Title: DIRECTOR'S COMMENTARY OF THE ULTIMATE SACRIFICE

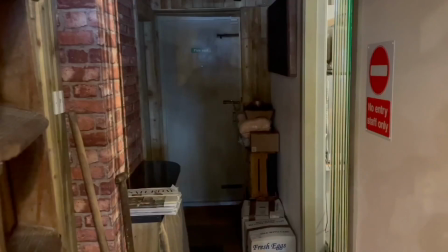58:06 So it sort of shows that Frankenstein here is in complete control of what's going on here.
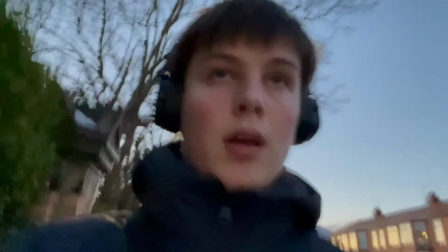58:16 There is no parameters for Frankenstein. There's snow, which again shows it's Christmas time.
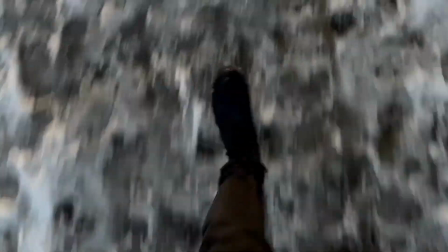58:23 It's supposed to be a happy time. It's cold time, so Daniel is surrounded by cold.
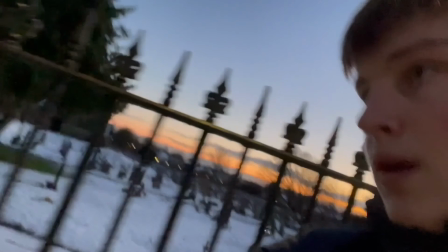58:28 And again, it's going back to the theme of war, theme of death here. He's literally at a graveyard. So it foreshadows that he's going to die later in the film.
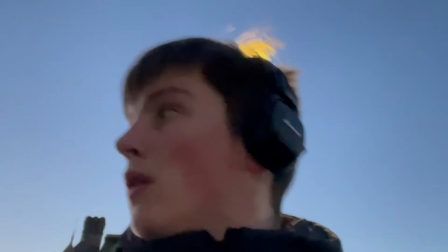58:38 He can't escape from this death, from his death.
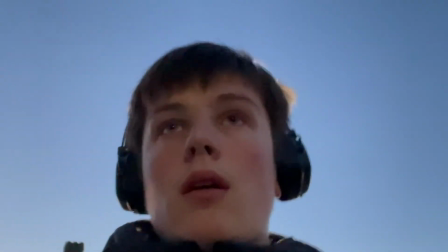58:43 So.
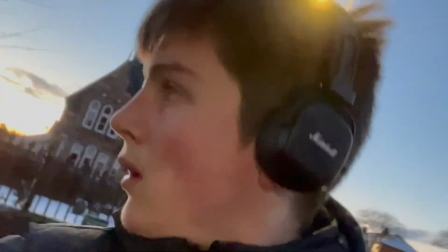58:47 He's
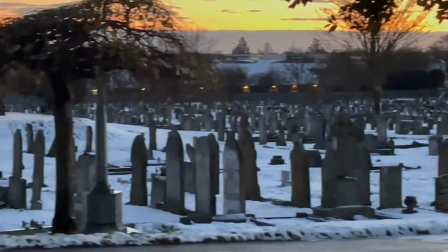58:52 Pan to really emphasise that these gravestones are here, and that's where Daniel will end up.
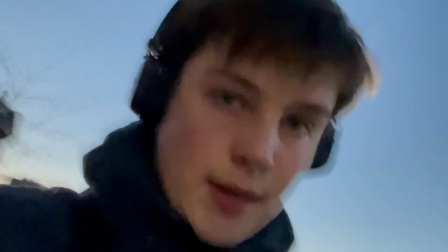58:59 And usual cool shove effect, which is they're not in the same shot, and he's running away.
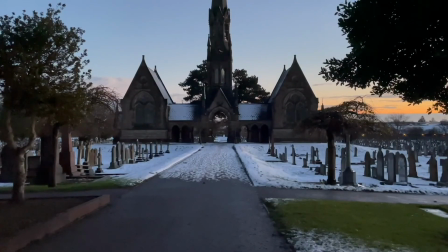59:05 He can't face his fears. His fear. He can't face his fear now. It's too much. It's too much for him. It's too much for a burden for him. He don't want to do this.
So there's Can't keep going on like this.
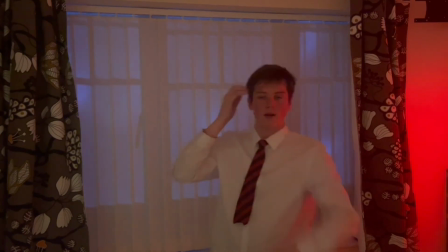59:19 So he's wearing his he's wearing a white
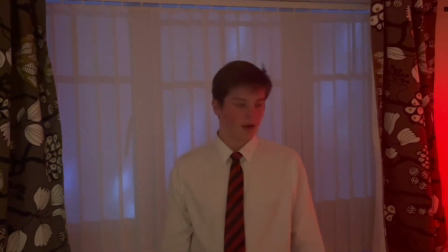59:26 he's wearing a white top, so this sort of it's supposed to look similar to Dr. Frankenstein's costume.
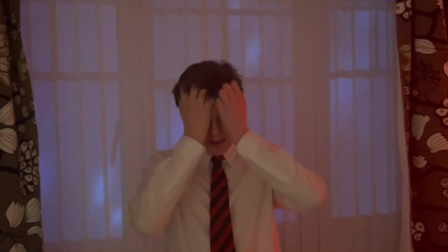59:33 You can see it snowing in the background, so he's surrounded by coldness.
Will I be doing the wrong thing by bringing back?
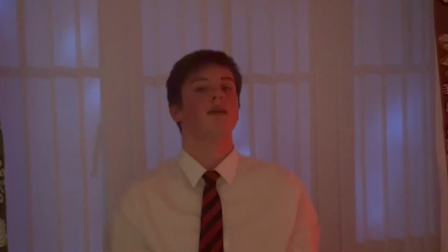59:39 It's one shot, so it's very real. It's very gripping.
But it's not my fault.
And it's zooming ever so slightly slowly into the facial expressions of Daniel.
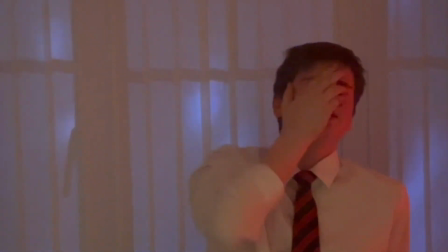59:47 So, shows that he's it's down to him.
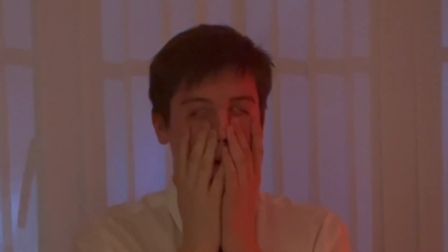59:53 There's red and white side. You can see he's got one part of the lighting is red on him, so which sort of shows that evil,
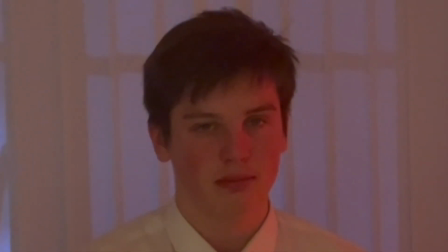60:00 that necessary evil of do I resurrect Frankenstein or not. He also had a white, black and red tie.
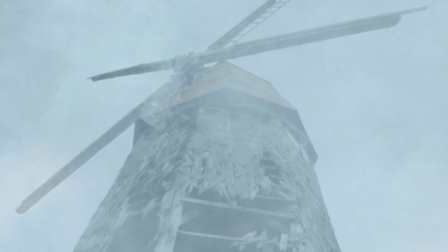60:09 So this shows he's physically been choked up by his decision. It's up to his neck in his decision.
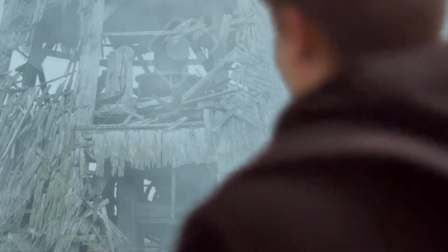60:15 This is the mill. It's the old mill that got burnt down in the original 1931 Frankenstein.
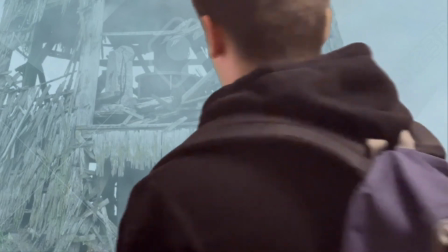60:22 So I just wanted to pay tribute to that, really, because that's where Frankenstein died, and that's his bones there.
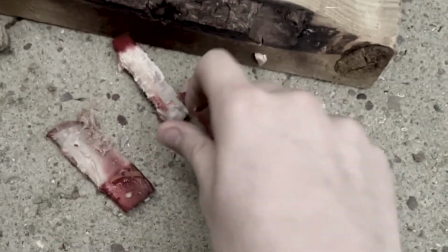60:33 That's his bones which he got told to resurrect. Use them as to resurrect.
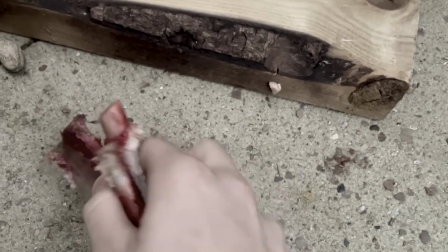60:39 So you can see a bit of the side of the wooden plank that's fallen down is partly burnt.
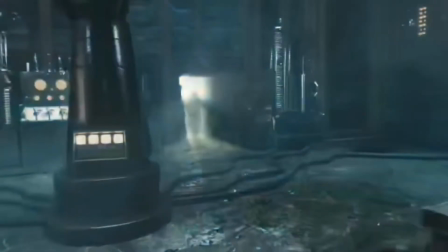60:48 Right, here we are, the climax. This is the end of the story. So this is another room that's within the castle.
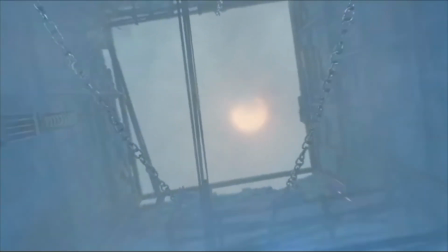60:56 This is where Frankenstein got resurrected. Again, it shows it's a bit disused because it's got the roof onto it.
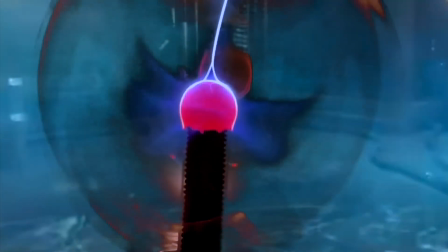61:04 Although in the meantime, Daniel has managed to get some systems working up again.
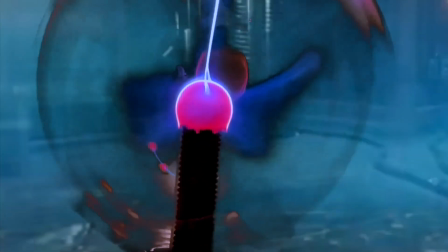61:09 So it shows he's been at it for a long time. This is a task that wasn't very quick.
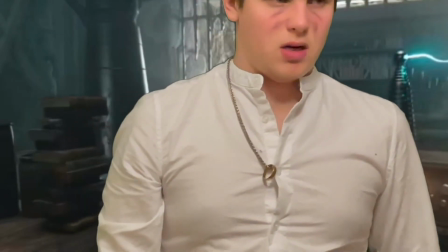61:14 It was a long decision. Again, so this is he's wearing the white
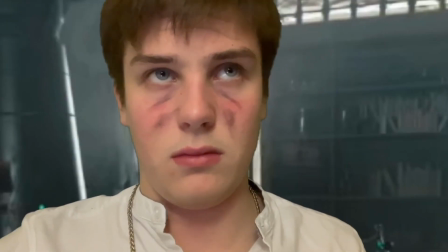61:21 top t-shirt to make him look like his ancestor, Dr. Frankenstein.
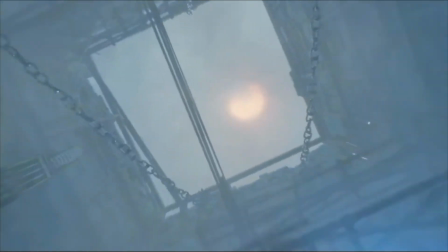61:28 Has also got the
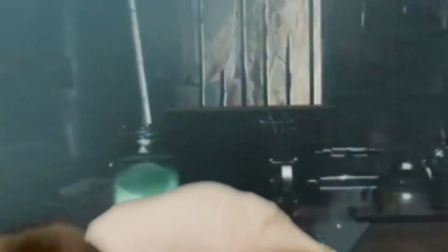61:33 aging. It's like he's got wrinkles on him to show that this is such a tiresome job.
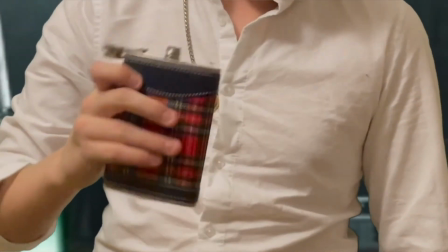61:38 Again, it's going back to the alcohol. It's got a little bit of payoff later that he needs this liquid courage to fulfill his task.
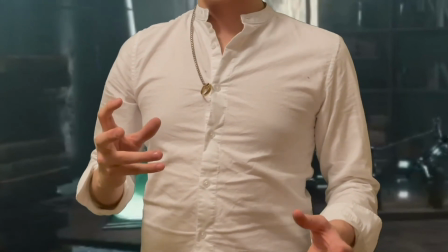61:49 So this is really where he's properly insane here,
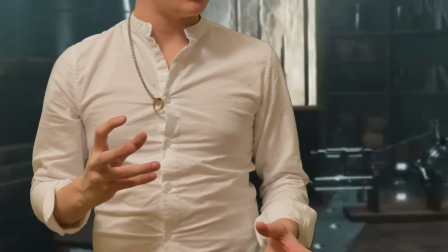61:55 because he's got the way he speaks, the way his hands and movement is.
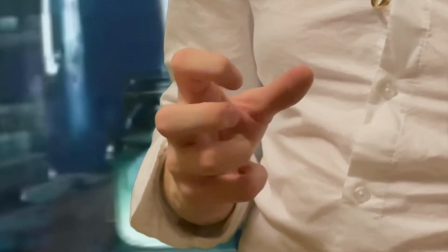61:59 It's not fluid. It's it's not functioning.
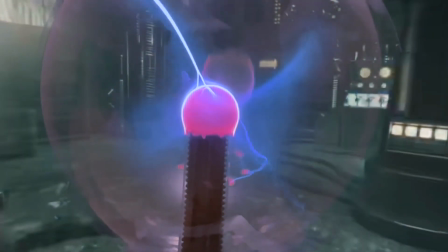62:06 It's like he's dysfunctional.
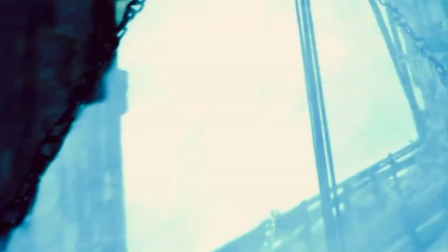62:18 Yes, that's just attracting the lightning to the plasma ball or whatever.
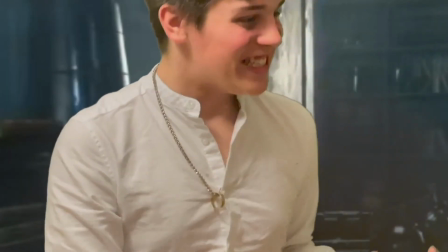62:25 I'm really rubbish at science things. Yeah, he's so happy that he's just managed to get a plasma ball working.
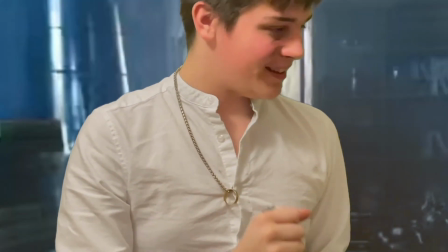62:32 So he's sort of, thank God, the relief that he's managed to do the first part of this task.
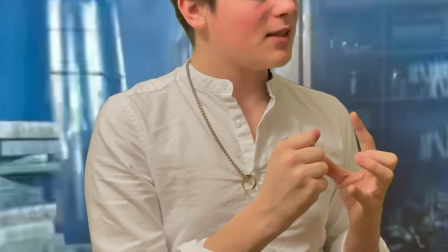62:41 Just giving off a little bit more of exposition insanity.
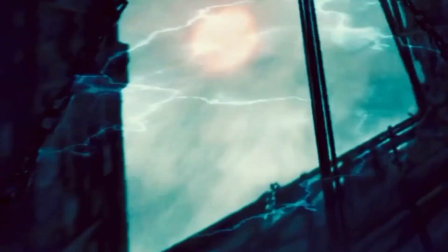62:47 Yeah, so lightning, which resurrected Frankenstein in the novella and the film.
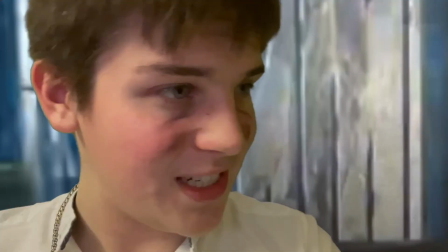62:55 So, why not use the bones to resurrect with lightning to resurrect the thing again?
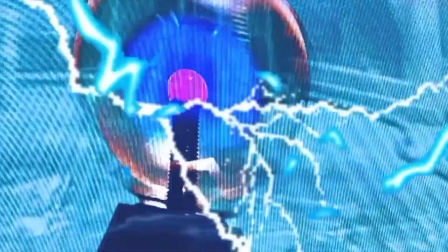62:59 This weird grin that he does here. Yeah, it's he's forgotten how to smile almost.
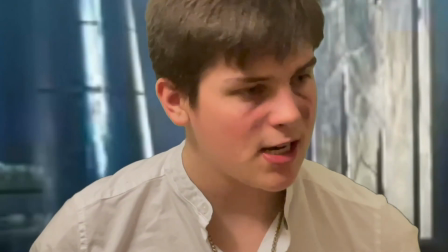63:06 Cause he's just been that miserable this whole time with this burden. He doesn't, and his jaw is ever so slightly offset.
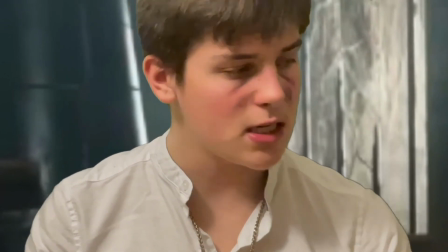63:15 So it's like he's always been. His teeth have always been gritted.
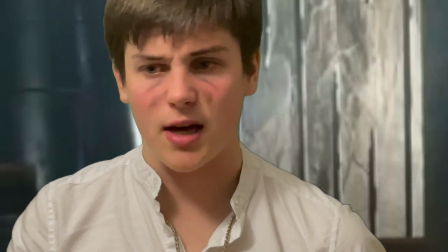63:20 And here we have the ghost of Frankenstein's monster back again. They're never in the same shot.
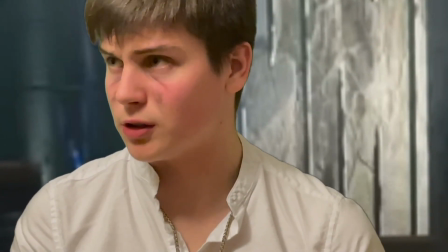63:28 I made sure that they were all never in the same shot to create divide.
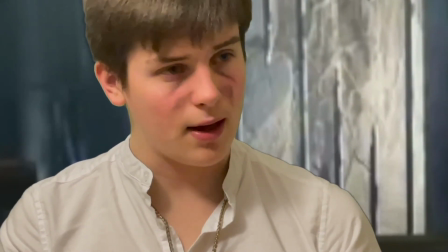63:34 Yeah, his speech here is very broken.
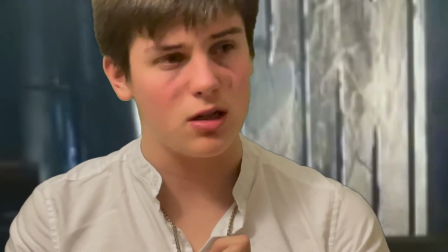63:39 It's disorientated. It's not flowing.
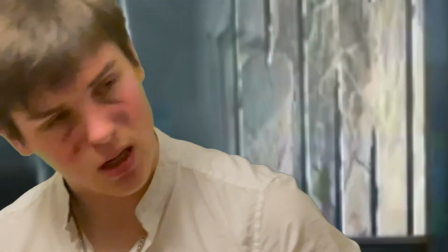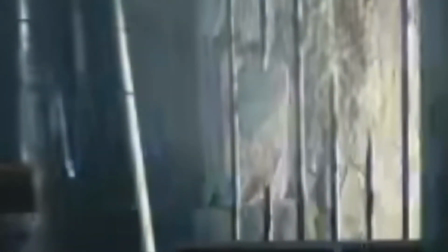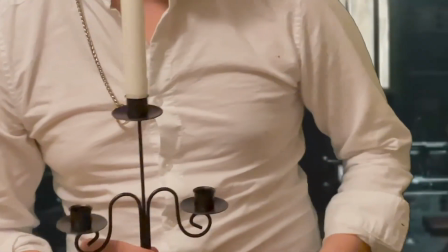63:52 Quick, so there's not much screen presence of Frankenstein's monster here.
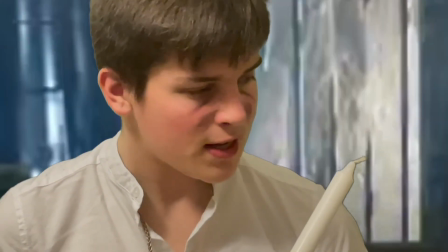63:58 It's to make him, off to the side, off to the background. He's no longer irrelevant because Daniel has managed to, he's got an idea here.
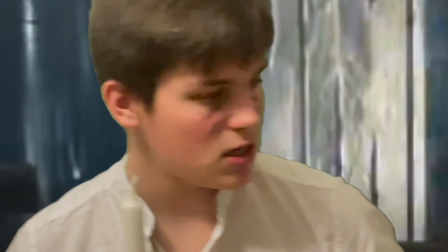64:05 He's the one in charge. He's taking up the most screen time. He's dominating the shots and that.
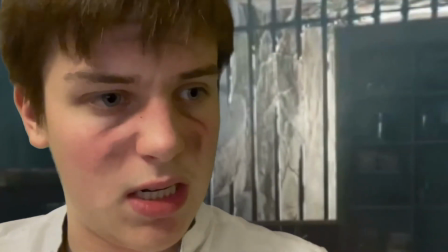64:10 Oh, it's just an example to show what the candle going into the
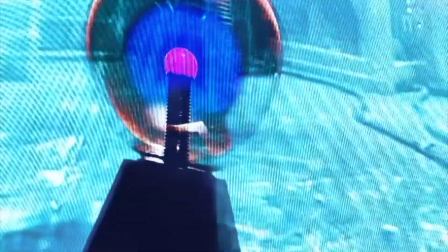64:15 plasma ball shows that how destructive this plasma ball is and how much energy it must have.
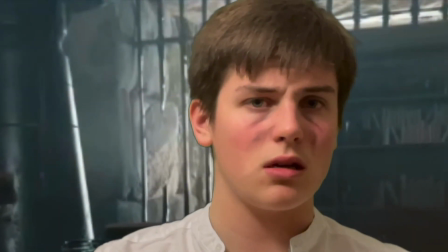64:23 It's sort of just looking at the camera almost to give off, this is where he realises that he knows what to do now.
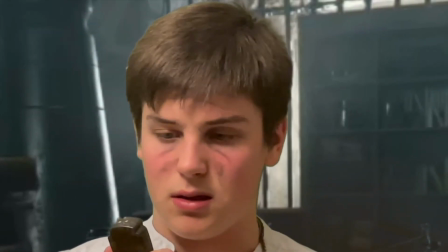64:32 He knows how to defeat Frankenstein. He knows what to do. He drops it.
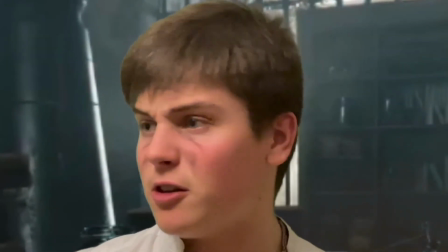64:38 He has no intention of, fulfilling that. And it's this.
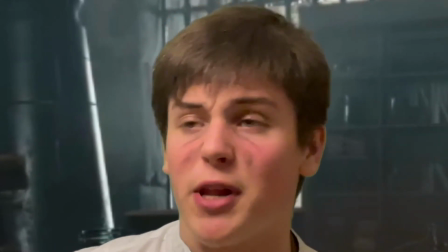64:43 This is a monologue. You're a threat to society. He's realised that he's I think it's.
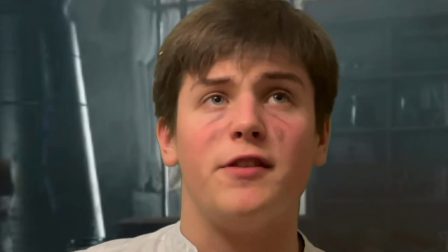64:49 it's better off that Frankenstein's monster's a ghost than it is to be, you know, alive again.
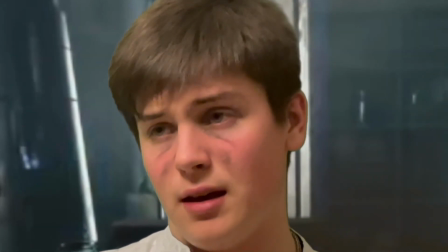64:56 And it's just slowly, ever so slowly zooming in to show that, you know, Daniel's the one with the power here.
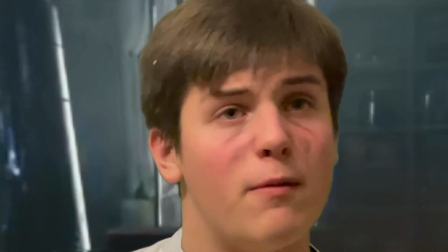65:02 He's the one in charge in this situation.
The solution for you.
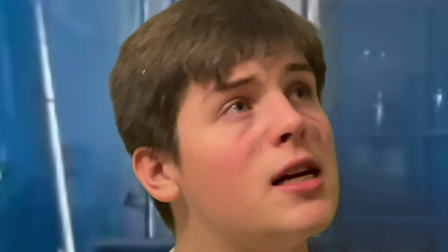65:09 It's very subtle, but it's still there. And it's again, his speech is just, he's been so wrapped up in
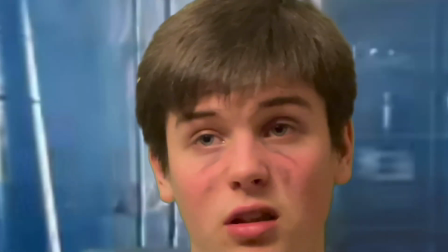65:16 fulfilling out this task that he's not really a functioning human anymore.
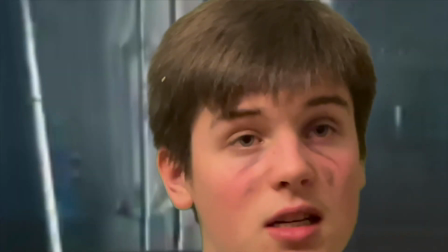65:24 Yeah, so it gives off a bit of a character arc, how destructive this task can be.
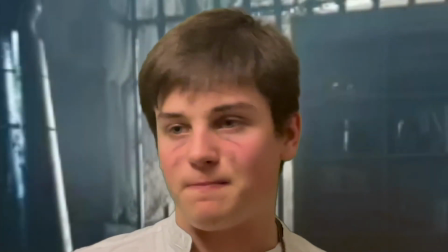65:29 Again, just very quick shots of Frankenstein to show that he don't have power anymore.
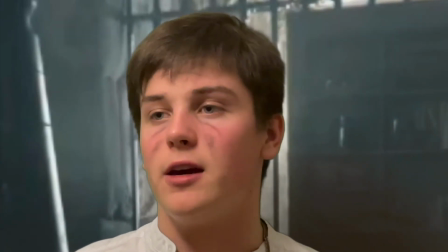65:34 Unlike with the other scenes, he's not have power.
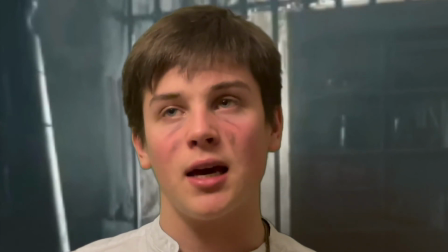65:39 You are useless.
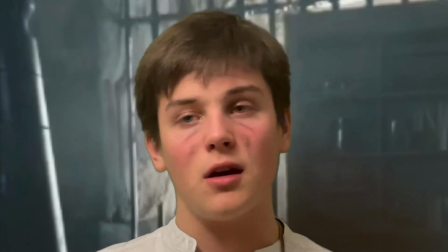65:44 It's a close up to really like get gritty and personal with Daniel.
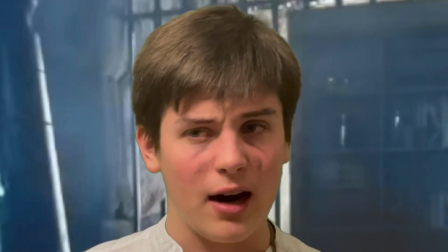65:50 You know, this character that we've seen develop throughout the whole film.
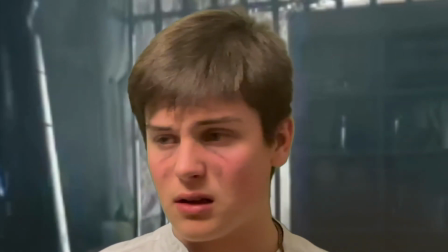65:58 You know, he's finally done. He's finally no longer a bad person.
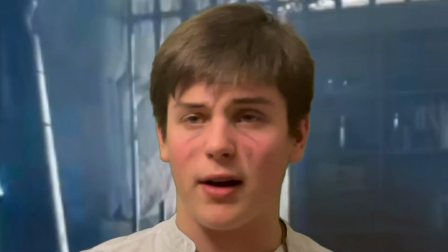66:01 As you'll see in a minute, he's sacrificed his entire life, which is why the film's called The Ultimate Sacrifice,
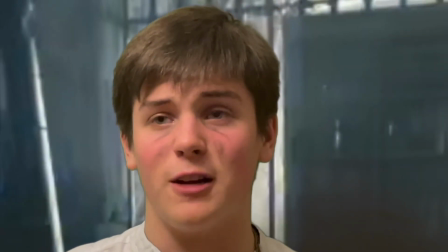66:07 because the biggest sacrifice you can give is your life. You know, it can't get any bigger than that.
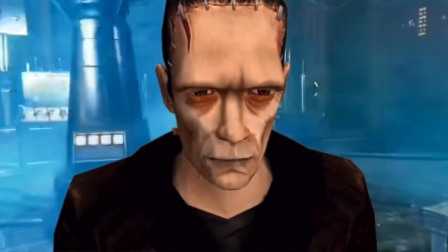66:14 You know, your entire existence gone. So he's realised that, you know, he saved his friends.
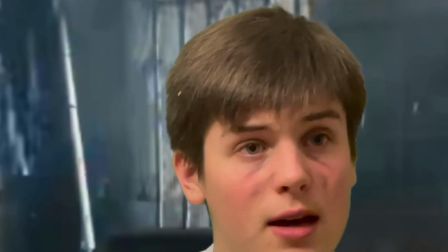66:20 He saved him, you know, the destruction that Frankenstein in the newspaper in the past has caused.